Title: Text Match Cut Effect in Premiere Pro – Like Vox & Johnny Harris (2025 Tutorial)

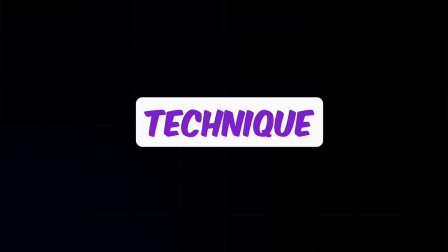The effect you're watching right now is known as a text match cut, a popular technique used by some of the biggest YouTube creators to grab attention and keep viewers hooked.
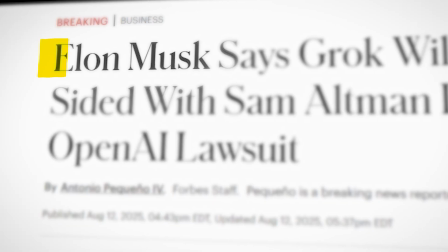In this tutorial, I'm going to walk you through exactly how to make this effect inside Adobe Premiere Pro. It's going to be quick, simple, and fun. Let's get started. First, we need some screenshots from articles.
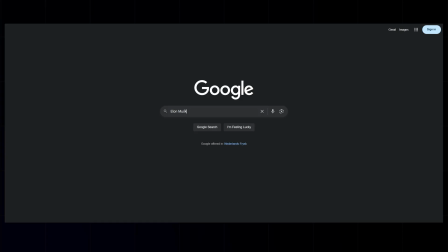Head over to Google, type the keyword you want to feature. In my case, I'm using Elon Musk.
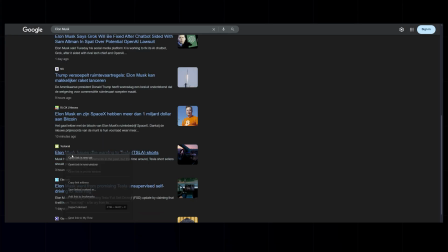Then go to the Google News tab. Open a few articles that mention your keyword and take screenshots of each.
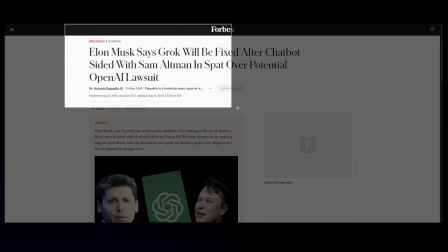You can do this with any word or name you want to highlight in your video.
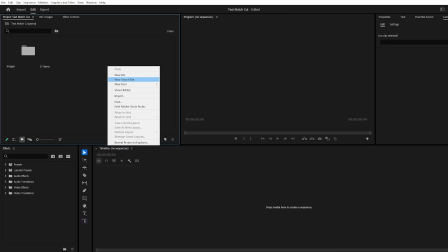Once that's done, open Premiere Pro, create a new project, and set your sequence to 3000 by 2000 pixels.
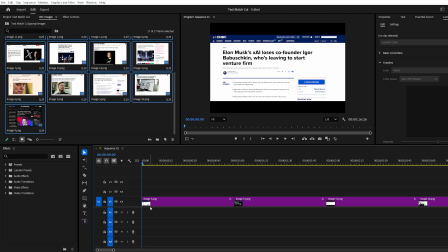Import your screenshots into the timeline and trim each one down to just 4 frames.
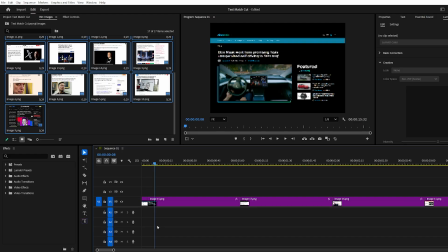This quick change between images creates that fast-paced match cut look.
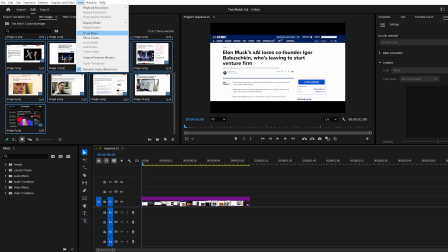To keep things aligned, go to the View menu, turn on the ruler, and drag guides to make a box around your keyword.
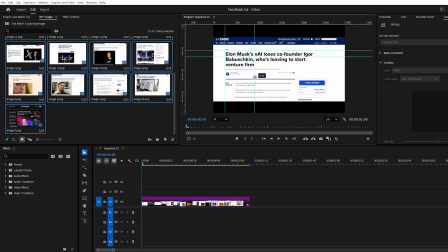Mine is Elon Musk. Zoom in and adjust each screenshot so the word fits neatly inside the guides.
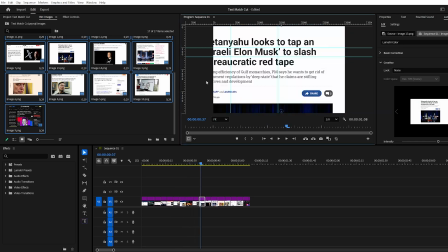Repeat this for every image so the word stays in the same spot throughout the sequence. Now let's add a background.
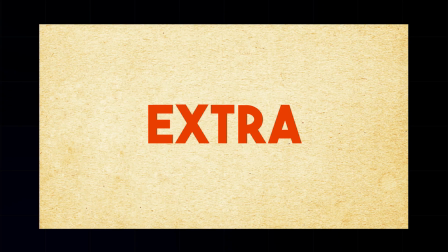You can keep it plain or choose a textured one from Google for extra style. I'm adding a white color mat below the images.
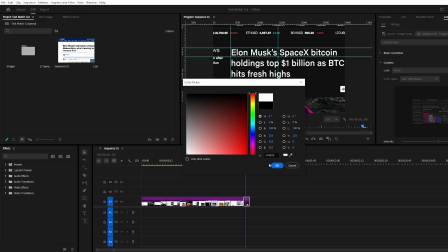Go to the New Item button, select Color Mat, pick White, and place it below the images in the timeline.
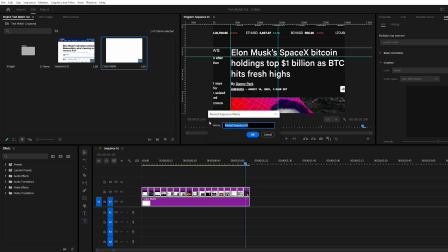To stay organized, select all your layers, right-click, and choose Nest. Next, create an adjustment layer above the nested sequence.
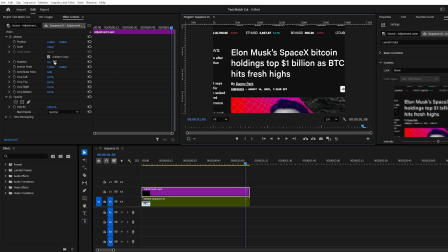Draw a mask around your keyword with the Pen tool, invert the mask, and set the feather between 250 and 280 to soften the edges. Apply Gaussian blur with a value around 30 and enable repeat edge pixels to avoid unwanted lines.
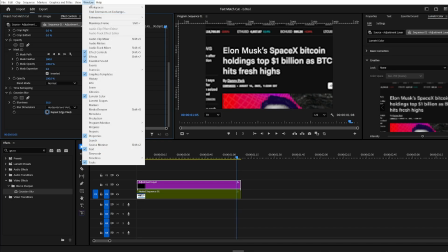For a cinematic feel, open the Lumetri color panel. If you don't know, go to the window menu at top and click on the Lumetri color.
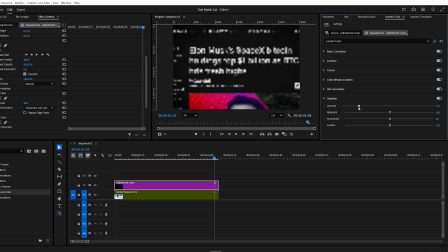In Lumetri color panel, go to vignette and set the amount to -2. Darkening the corners so attention stays on the center.
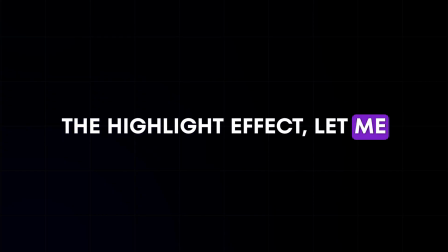Before we jump into creating the highlight effect, let me quickly share something about Envato Elements.
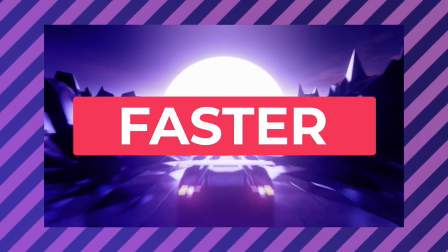It provides an extensive collection of high-quality templates and video assets for every major editing software.
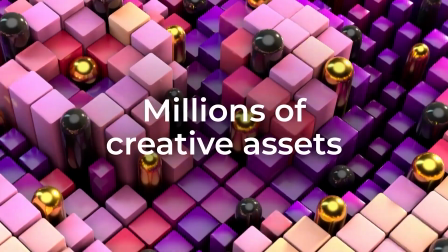With just one subscription, you'll unlock unlimited downloads of templates, ranging from transitions and openers to promos, titles, and much more.
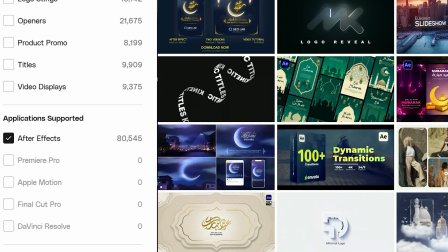Envato Elements also provides a wide range of software for selecting templates.
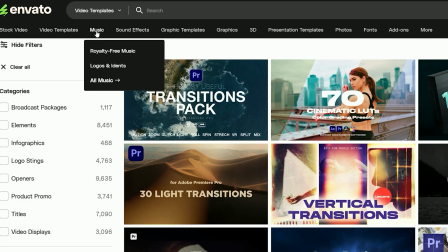You'll also gain access to stock footage, music, sound effects, graphics, and other creative resources.
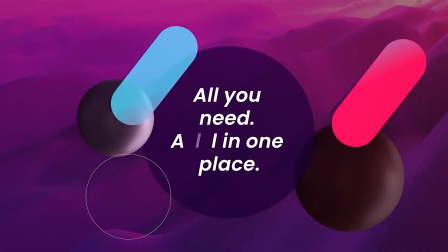Just download the template you like, drag and drop it into your project, and you're good to go.
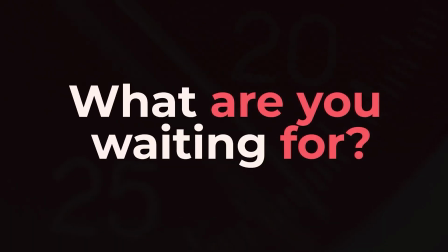Save your time, effort, and money. So what are you waiting for? Click the link in the description to start your 7-day free trial of Envato Elements today.
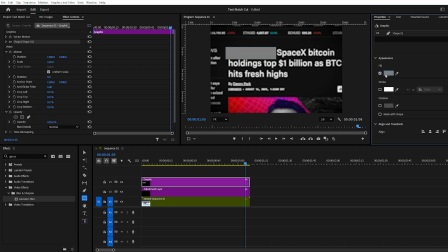For the highlight effect, grab the rectangle tool and draw over your keyword. Change the fill color to yellow, or any color you prefer, and set the blending mode to darken.
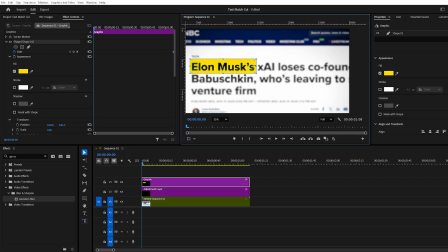Animate the highlight by setting a path keyframe at the end of the clip, then moving to the first frame and dragging the highlight off screen so it appears to sweep across the text.
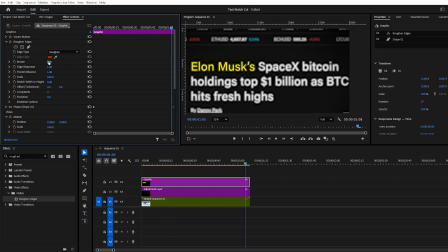For a more organic look, add roughen edges and set the border to about 12. Once that's done, nest the sequence again, apply the basic 3D effect, and animate the swivel and tilt settings for some movement. You can also adjust position and scale for extra dynamics. Finally, to make the effect pop, add sound effects.
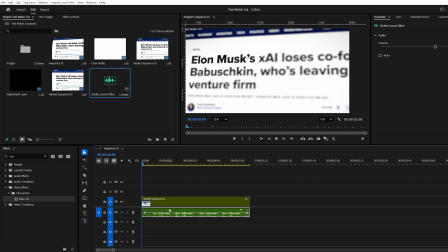Look for camera shutter sounds and line them up with each image change. This gives the effect more punch and a professional touch.
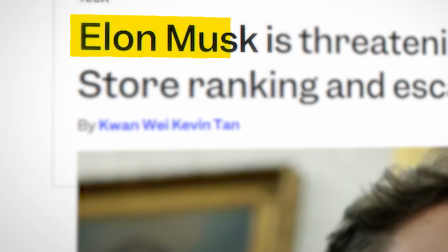And there you have it, a clean, dynamic text match cut with a highlight effect, all done in Premiere Pro.
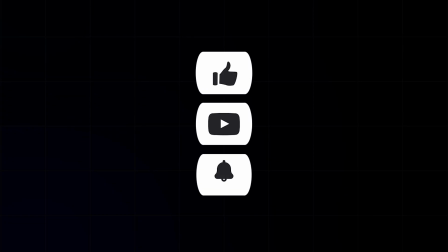If you enjoyed this tutorial, don't forget to like, subscribe, and stay tuned for the next one.